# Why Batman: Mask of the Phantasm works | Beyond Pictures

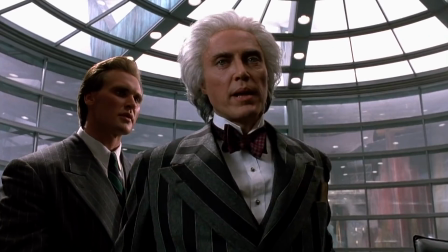Certainly more stylised and more ambitious, but really in service to Burton's personal quirks.
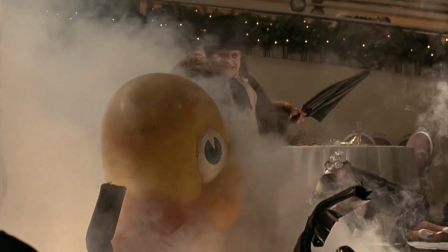It's great to feel the director's vision in full force, I mean the work here is pretty stunning,
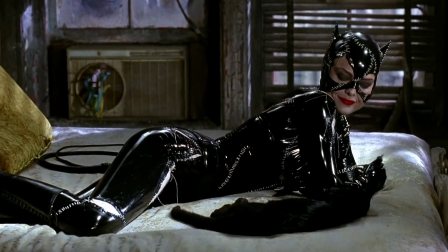but it's deliberately an exclusionary and disparate piece that serves to distance people from the characters, and is incredibly niche as a result.
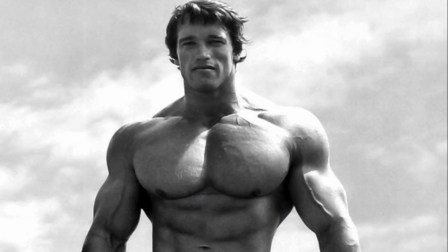I guess we should extend this kind of support to Joel. I'd say not casting Arnold as Bane in a movie with Bane is a pretty avant-garde direction, so congrats.
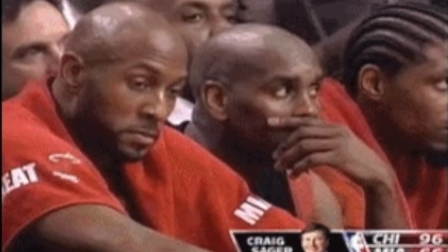Mr. Freeze is a very popular and sexy character.
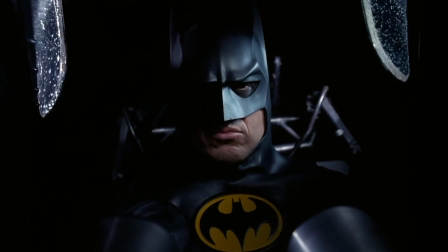But enough flapping my lips, what am I really getting at? I don't know, actually I do, shh. The problem is not that Batman can't be taken seriously in live action.
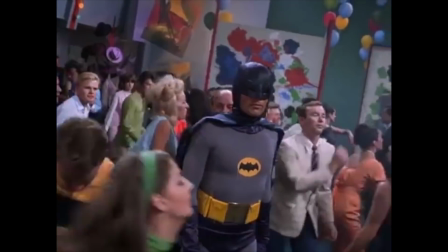The real problem, for whatever reason, is that they only ever take us so far.
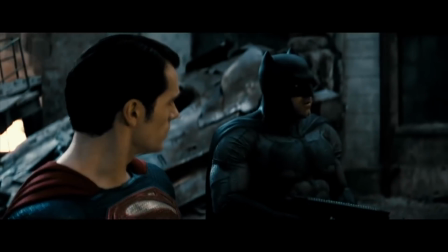What a vague and shitty thing to say.
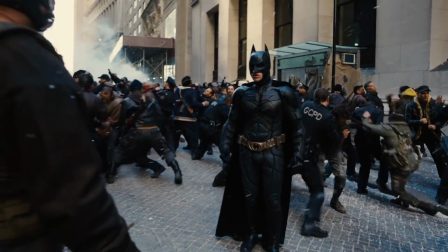Well, I mean, they're just so specific, so caught up in the production circumstances, bloated plot lines and uncanny disconnects, that they distract from the character's inherent values.
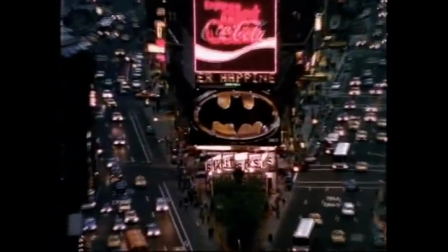I'm not saying they have to work around that, seems almost impossible.
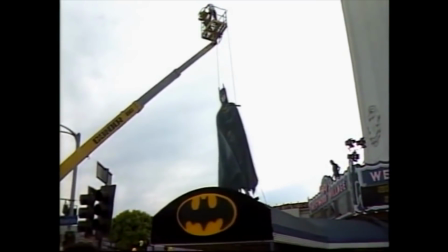Truth be told, I think they're all mired in too much of the business's natural guff to ever feel like something transcendental at this stage.
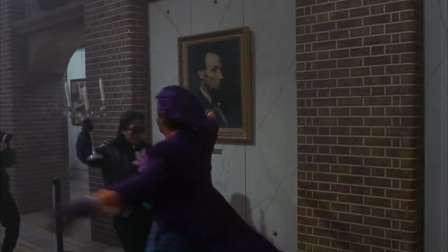Stuff like this didn't help, so thanks for that. It's why I think Phantasm is so special.
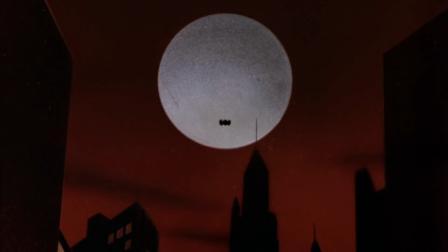It lacks in budget and spectacle, but soars in its lasting impact. A concise story, strong artistic direction,
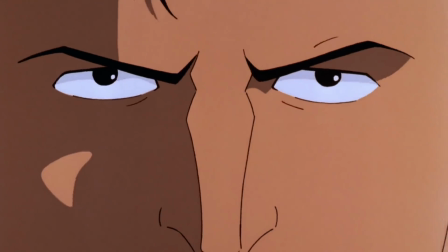and a fundamental understanding of where the character comes from have been used to create what is a much simpler, but much more effective piece of cinema.
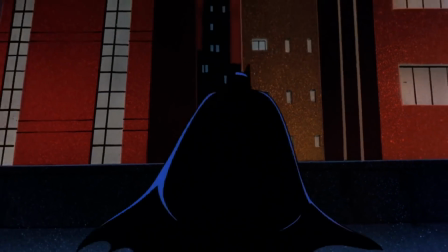That's even more bullshit than usual, how do I get away with that?
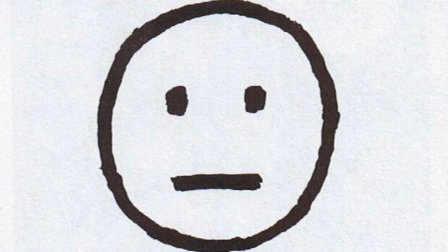On a technical level, we identify strongly with cartoons.
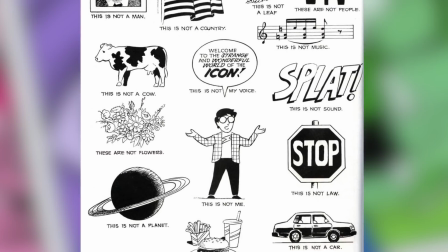There's a concept talked of in Scott McCloud's Understanding Comics about how quickly we grasp simplified forms, be they depictions of actions, objects, or most importantly, humans.
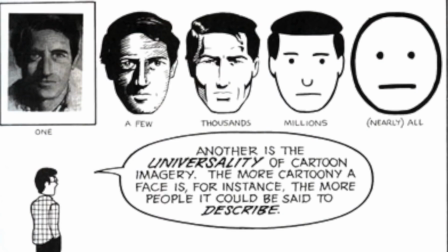Humans interpret things figuratively all the time. The simpler the human form, the easier it is for us to project ourselves onto them and even relate to them.
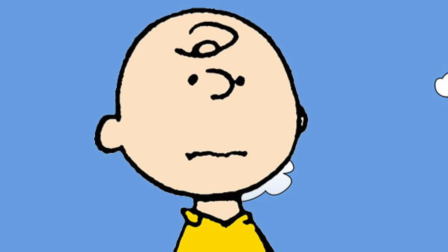In a way, it's sort of cheating in creating initial likability or identification for a character.
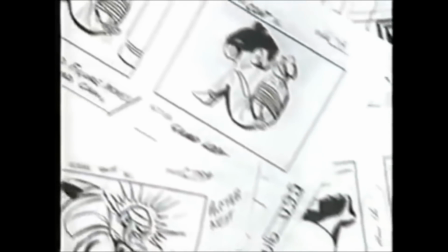This makes artists invaluable in selling us ideas through their ability to observe these qualities, which is where Bruce Timm comes in.
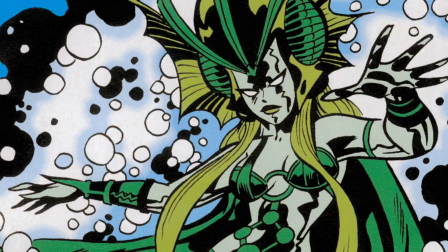He's steeped in both animation and comic book influences, which brings his work the qualities of clarity and history.
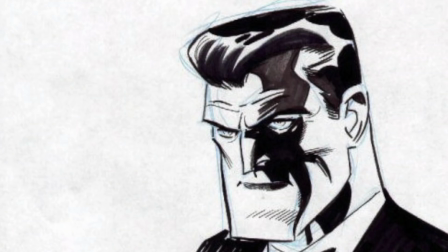This means it's easy to understand his drawings at a quick glance, they read well, and the line quality itself carries all of the franchise's thematic baggage.
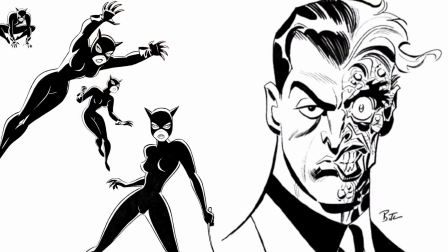Pulpy, bold, dark, heavy. The same can be said for the setting.
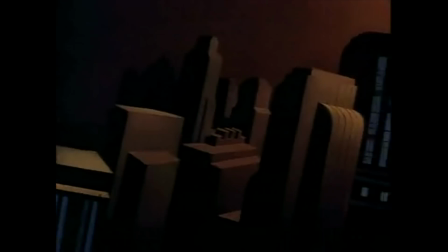The retro-infused design gives us a world we recognise but do not inhabit directly.
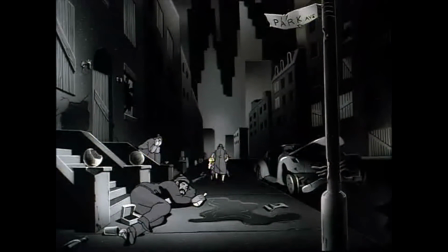It's removed from our own specific relationship to any real place, but has broad issues we can relate to on that representational level.
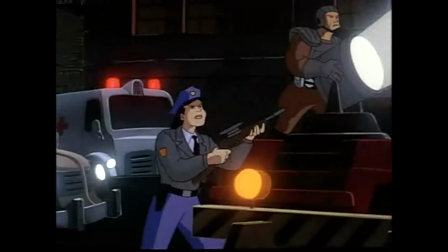Every occupation, prop and building can be identified quickly and with very little detail required.
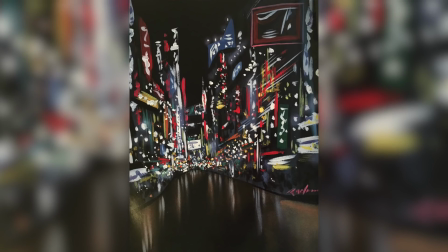Eric Radomski did this wonderful painting conceptualizing their take on Gotham,
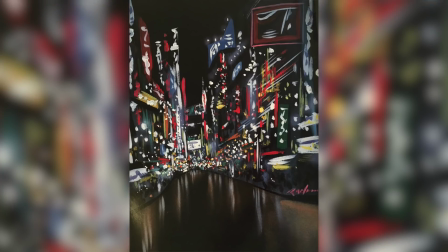and while there's no sense of tangible construction, the Impressionism still evokes a recognizably overwhelming atmosphere.
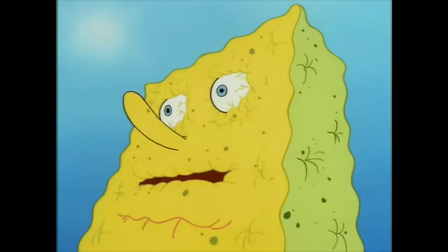All the big art words coming out today, folks, Jesus. I'll buy this for 10 pennies, sir.
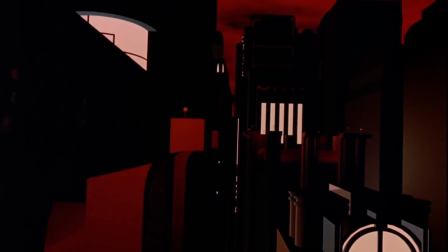Phantasm uses this to capture the mood from the start.
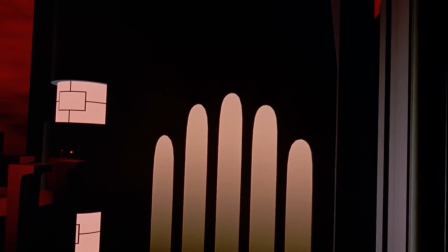Simple CG templates are tactically decorated to give off the same sense of foreboding, an untraceable skyline that could sprawl for decades.
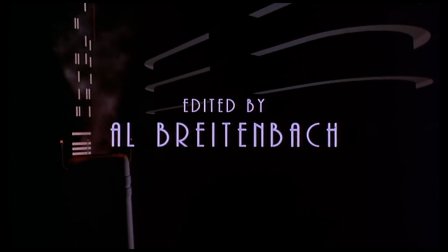Shirley Walker aids this with her powerful but emotionally dissonant score. She's even discussed how the song itself is constructed to rise to a question, only to fall at the answer.
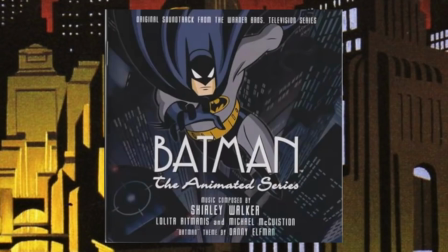It has two answers. One is a dark, somber answer. The other is a more heroic, uplifted answer.
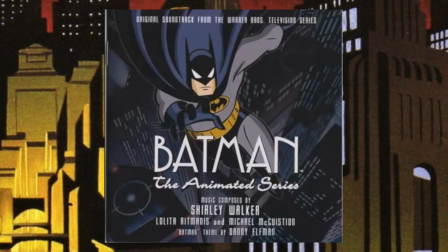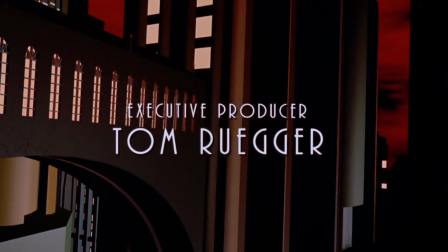Two elements that seem entirely insurmountable right up against each other. A perfect tonal window into the film.
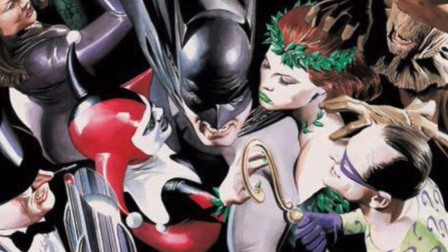The series may echo the Bat mythos frequently, the movie references the titles Year 1 and Year 2,
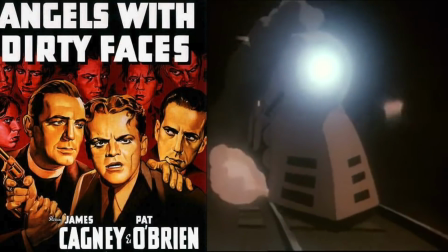but what never gets enough credit is its use of its natural influences, everything gothic and everything noir.
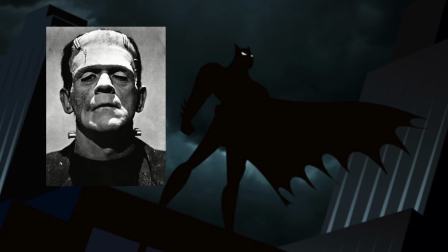Effectively, dark deco.
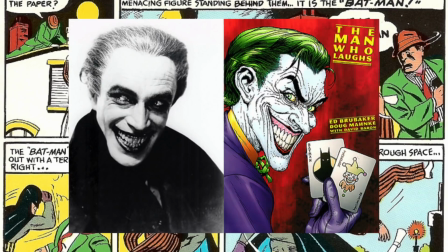20th century art movements influenced the comics at a naive level, so this team of artists used those sources directly to better inform their work.
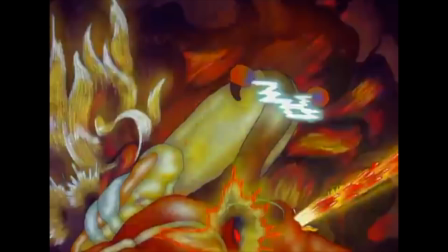They of course also drew on the Fleischer Superman tunes, which were produced in the period of direct impact from these sources.
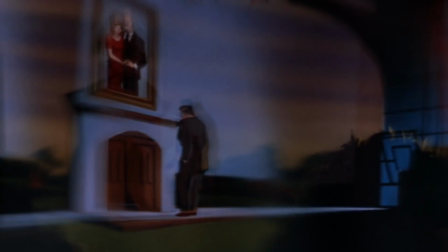The echoes to vintage cinema also acts as a great bit of emotional shorthand. There are clear throwbacks to It's a Wonderful Life or Citizen Kane in its storytelling as we flash back through Bruce's past,
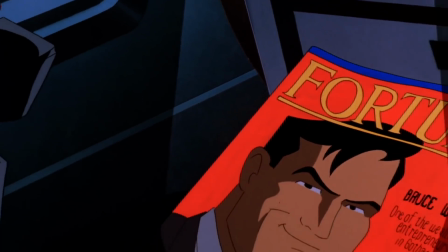but, and this is something I wish more films and animated projects would get their head around, it's the fact that the film's texture itself harkens back to them.
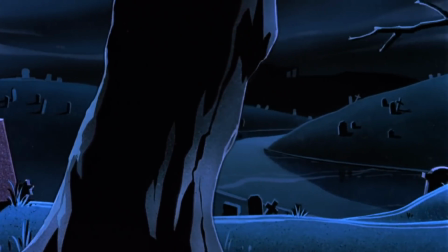The heavy contrast, the grain of film or paint, the swell of the musical score,
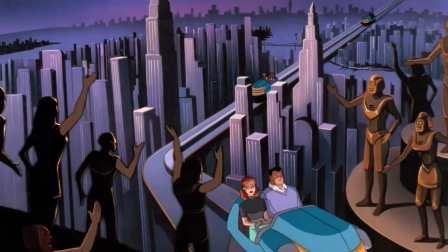the sense of a time gone by, lost even, that whatever happens here has long been put to rest.
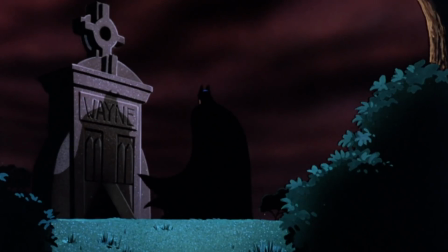What better world to depict the yearning nature of someone who constantly fears that his entire purpose is a fool's errand.
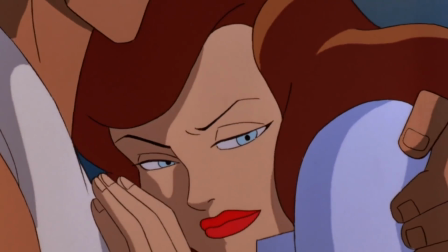Perfect for telling the story of Batman's origin. It doesn't outstay its welcome either.
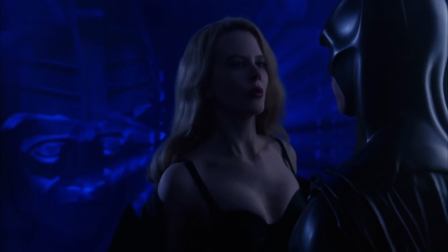The other Batmen know they have to hit certain beats, the film sharing equal time with the love interest, the villains, or other actors they paid for.
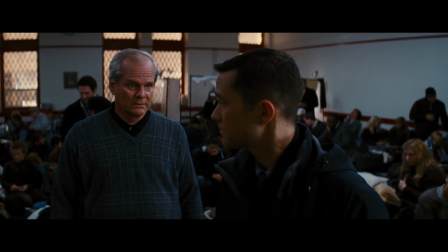Often these are too evenly paced and lead to these big 2-hour sprawls cramming in every idea possible.
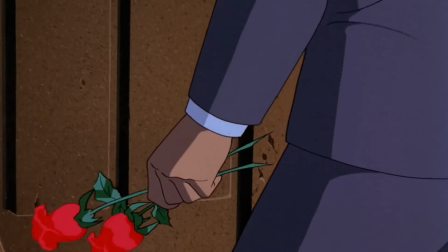Phantasm focuses on a tiny, well-constructed love story, and through the maudlin, wistful effect given off by the direction, turns simple moments into full operatic dilemmas.
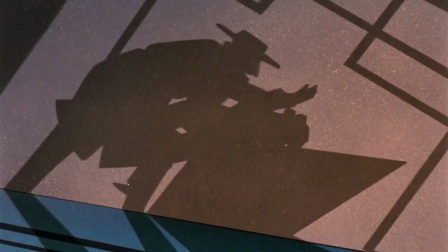There's some incredibly creative shots that build intrigue upon uncomplicated ideas,
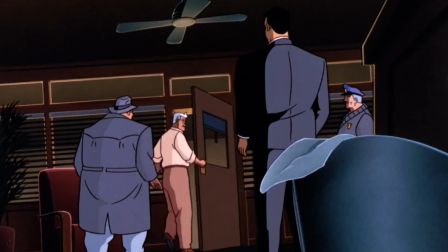and less urgency to force the characters into a scene or moment where they don't contribute to the main story threads.
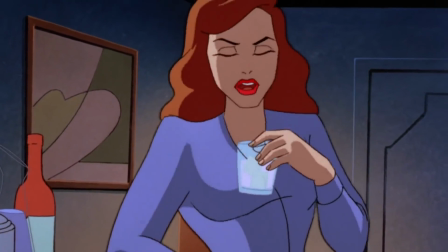It allows every component to focus on the thematic relevance of our characters. Bruce Timm at a panel was asked what he felt was so enduring about Batman, and he was like, shit, I don't have a big answer. But then he said, you know, there's all these different variations on it, but yeah, he's the good guy who dresses like the bad guy. You know, it's just, you can't beat it. So hopefully somebody else has something deeper than that, because I got nothing.
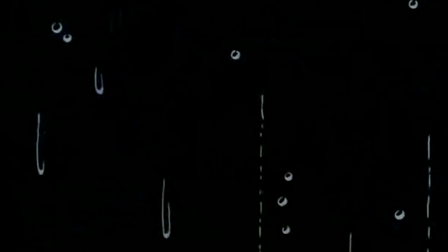To me, that's exactly why Batman works. It's why Dracula is so visually enduring.
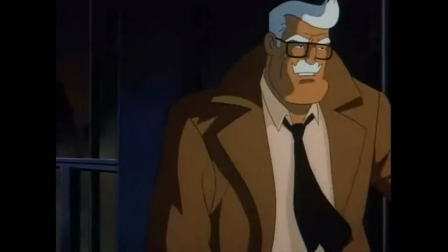The attraction of a taboo lifestyle, like stamp collecting. We've already seen how this works for Batman, often showing up as an untouchable silhouette and spooking his chums.
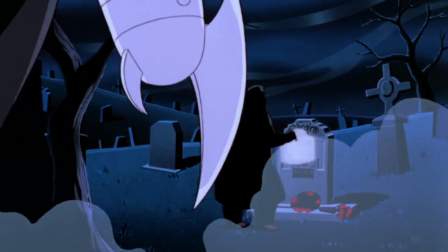The Phantasm itself is a direct reflection of this, another character with the same modus operandi as Batman visually, as well as a literal ghost of his past.
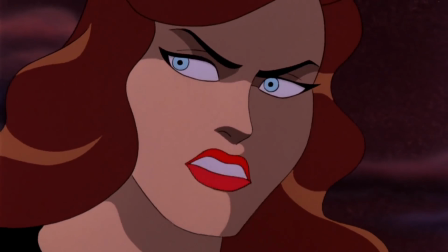Bruce now has a better perspective of how his work appears to others, and the consequences of what happens when you cross the moral line.
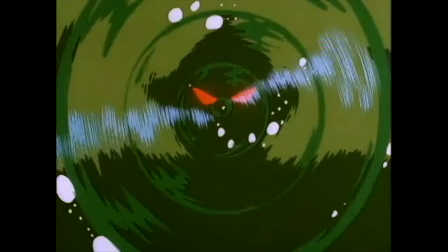It's the culmination of something the show's villains have always represented before them.
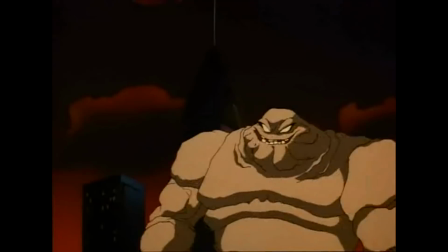While he hides in the shadows racked with self-doubt, other characters with huge egos strut about trying to unsuccessfully make up for their flaws.
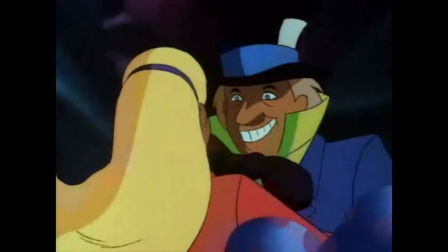They all serve as reflections of his own psyche, so that when he's fighting them, he's really overcoming his own personal demons.
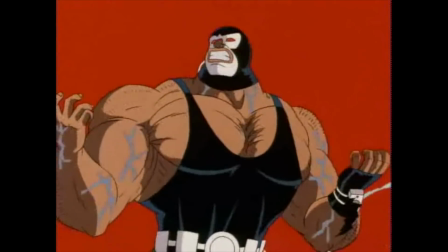Fear, identity, loss, power, ego, lust, morality,
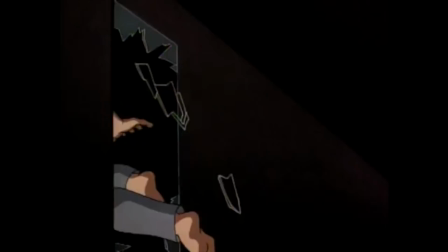Noreen! and of course, madness. The encompassing trait that threatens to swallow everything else, and boy, is that relevant in Phantasm.
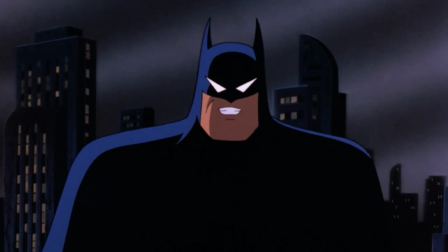Joker.
So here's the thing about Batman.
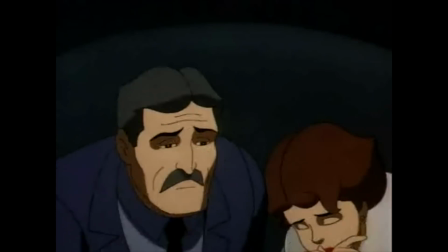He's a man attempting to make sense of the tragedy in his life. The Joker gave up on that years ago.
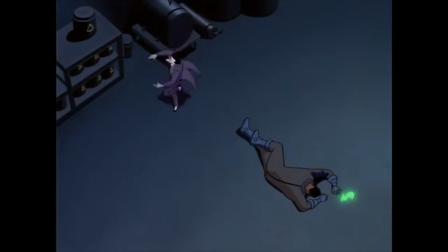He figures if life is chaotic, then it's futile to control, and spends his time pressuring everyone else into this mindset.
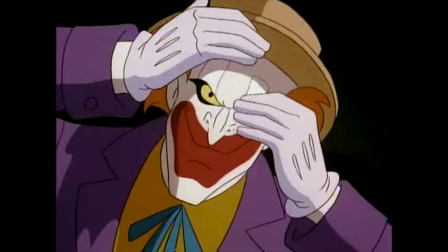Batman fights in the guise of a monster, so Joker works through the face of a friend. Ironically, this is in itself its own sense of autonomy.
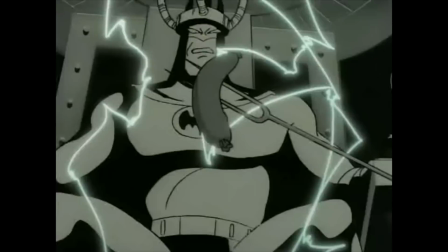His elaborate challenge is working only in front of an audience, and serving to increase the relevancy of his foe.
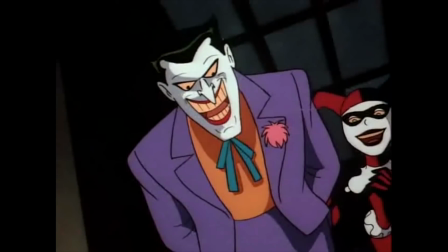A villain with that kind of love-hate duality is just ripe for being an illustration. He's a monster, but you can't help but look at this guy.
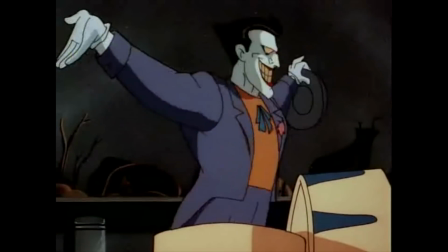Yes! Another stunning Joker entrance leaves the crowd speechless!
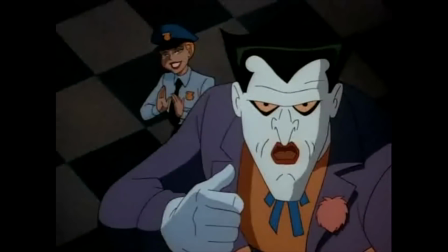Let's hear it for him, folks!
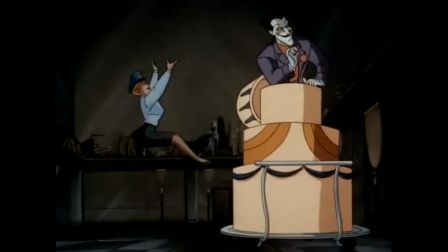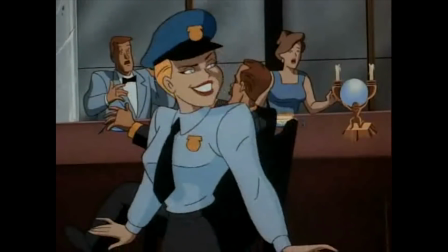Gee, tough audience.
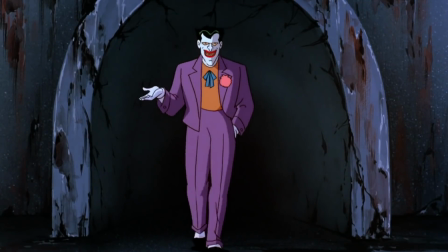A few years ago, I felt his inclusion was just a nice bonus and nothing more, but recently it became clear that this story doesn't work without him.
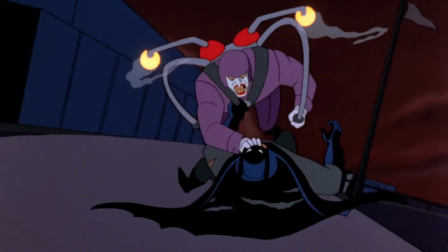Joker is simply the perfect distillation of Batman's entire struggle, which in turn makes him the perfect distillation of Andrea's struggle.
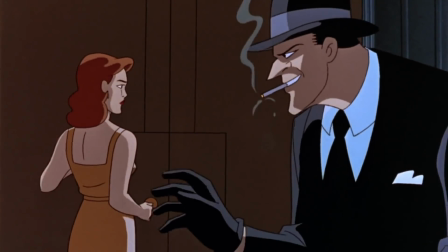The movie shows that even before he became the Joker, he was the symptom of a larger problem, something we kept ignoring and ignoring and ignoring until...
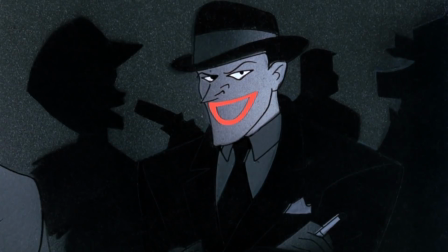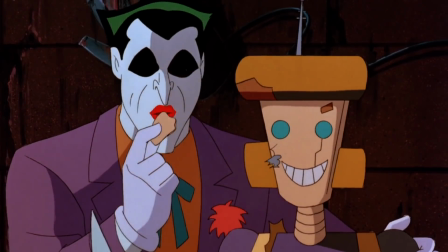He's the last piece of the puzzle.
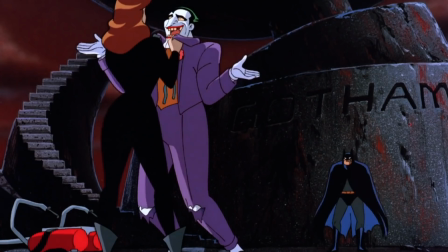So when the film ends, we're not just at another cool showdown with the Joker, we're at the resolution, the scenario Bruce and Andrea were anticipating.
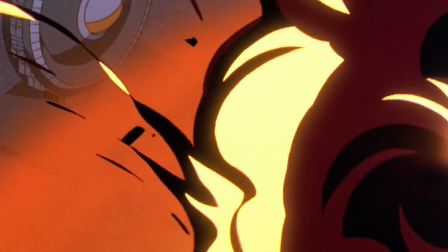I don't feel Joker is just madly reacting to his own impending demise, great as that is.